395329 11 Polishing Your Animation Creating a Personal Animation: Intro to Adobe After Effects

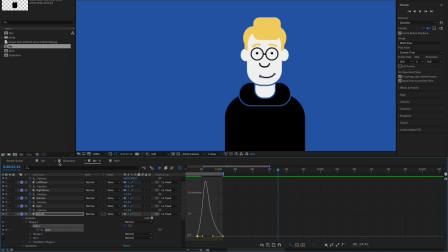254s
And let's see what that looks like. But really quick, I'm just going to change the mouth shape one last time.
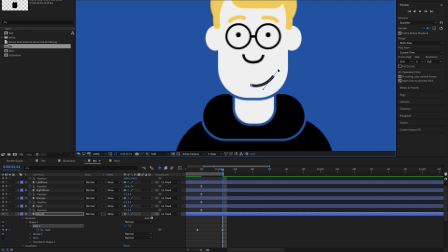262s
It's a little goofy looking. So let's move it like that. Let's move it up like that, like a little half smile.
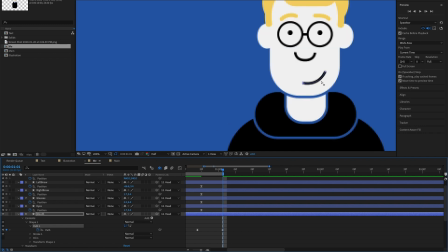271s
A little too big. Let's move that down. So it goes.
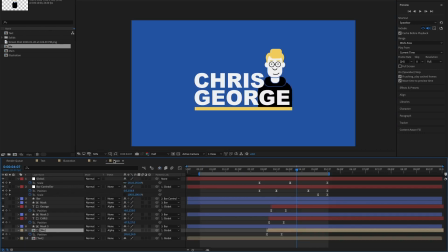283s
Okay. Go back to main, center it.
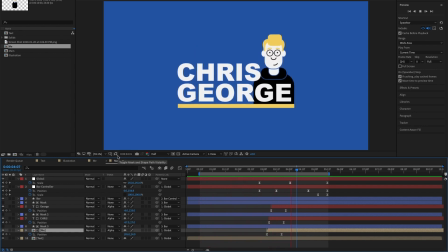289s
Let's watch it back. Okay, way too abrupt.
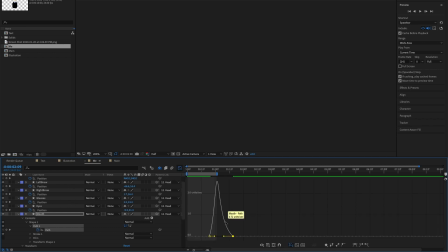295s
So let's go back here. Let's spread that out wide. And And we'll go back and see if it works.
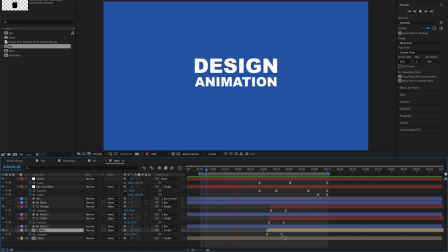308s
There we go, perfect. All right. Then even bonus points, we can go back and make this typography a little bit more dynamic. It's all just the same white type, so it's a little boring.
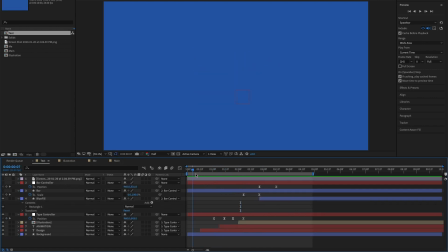321s
So I'm going to jump back into our text layer here, and let's change design here.
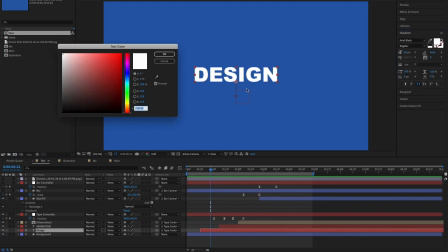329s
Let's change that to just black.
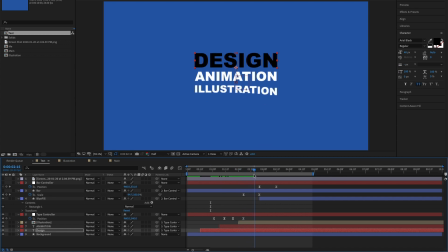334s
Design, and then animation will be white, and then illustration. How about we go into illustration,
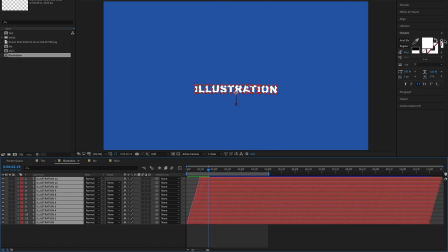343s
and we select all of these, boop, and we flip this to outline,
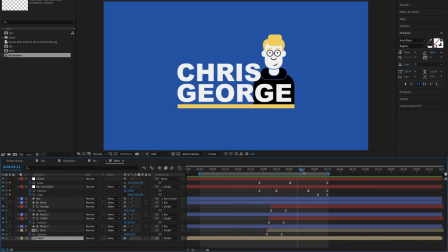348s
and then we're just going to go to the very end here and change Chris to outline, boom, and we're going to make sure Chris is below me, and there we go.
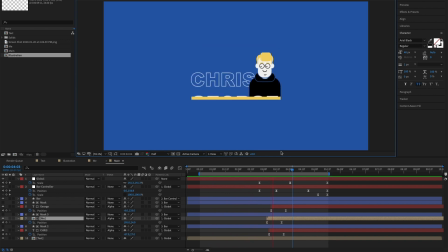367s
And I'm actually going to go back, and I'm going to switch these back around.
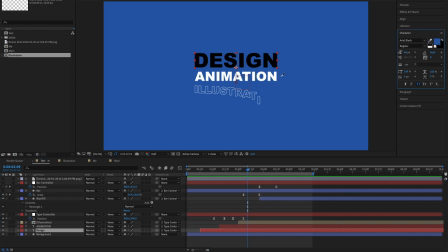371s
I'm going to make design white, and let's make animation black.
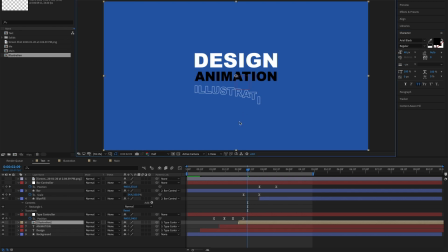377s
See what that looks like. Just as some, yeah, that's nice. Cool. Let's go to main and let's see what it looks like.
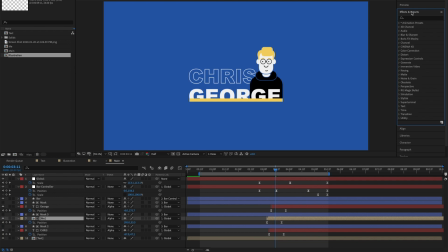Alrighty, great. Oh, one last thing we want to do here actually. We want to make our name and character disappear behind this line a little bit faster,
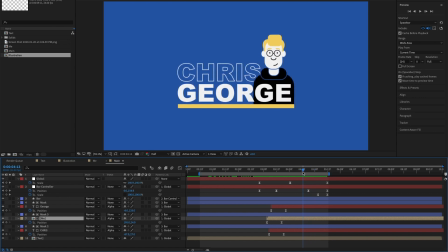398s
just so this line isn't coming up and cutting off the eyes. So what we're going to do is we'll just go to where they start, right where the bar starts to come up, and we will just make position keyframes for our first and last names as well as our characters,
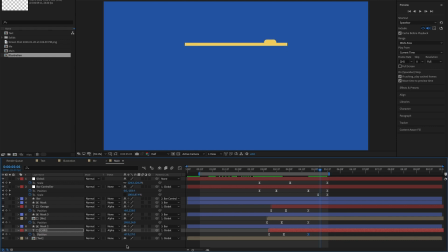414s
and we'll just move ahead a little bit, let's say around there, select all three, move all three down a bit, and then make sure that these, so instead of spiking on the left side,
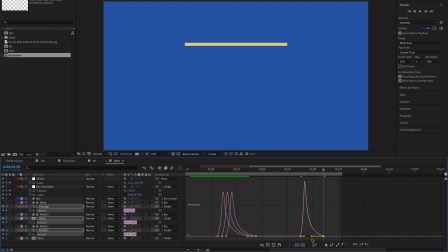430s
we want to have them ease off. So let's do that, and we will play back, see what that looks like. And there we go. It's beautiful. All that's left to do is export and share with the world.